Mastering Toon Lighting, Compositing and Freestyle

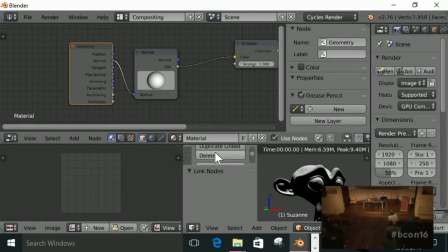(40:43)
Oh okay.
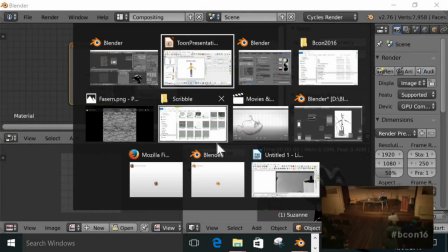(40:47)
That might work. I actually use the normal path in order to distort the hatching slightly.
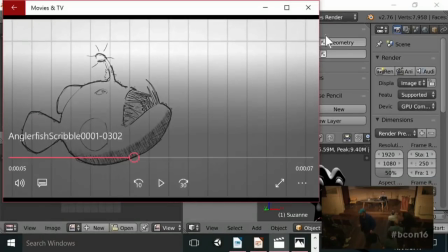(40:56)
This is a very annoying player. I should have used VLC.
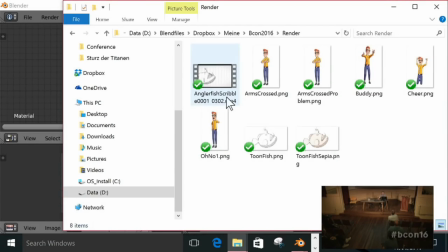(41:00)
If you look at the rendering over here I used...
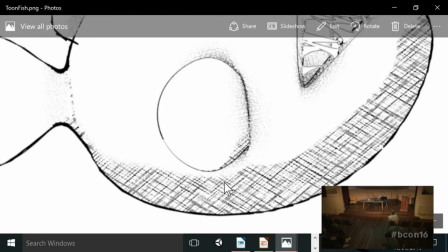(41:09)
no I don't think I used it here.
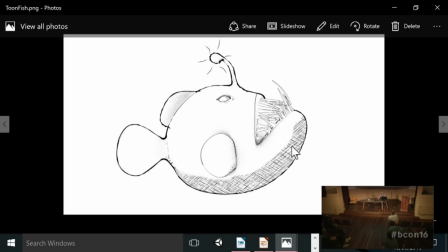(41:11)
I actually used the normal pass in order to try to wrap the hatching texture around the model to make it follow the topology. It didn't look that great so I took it out again because some of the hatches got stretched but I guess if you make it more subtle it might work so
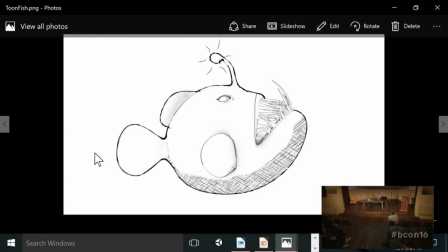(41:26)
yeah you could you could go ahead and try that actually I'm going to post this talk on blender Diplom if you manage to do that please send me an email and I'll post your solution under it as well
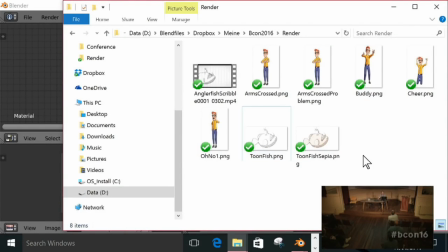(41:39)
that would be nice good idea anyone
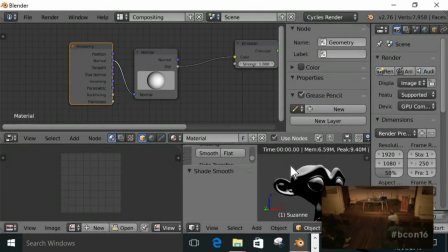(41:46)
else then I guess I almost took up the hour with the yeah
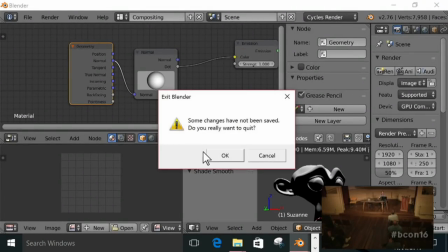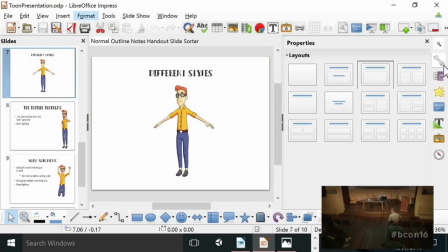(41:58)
thanks for listening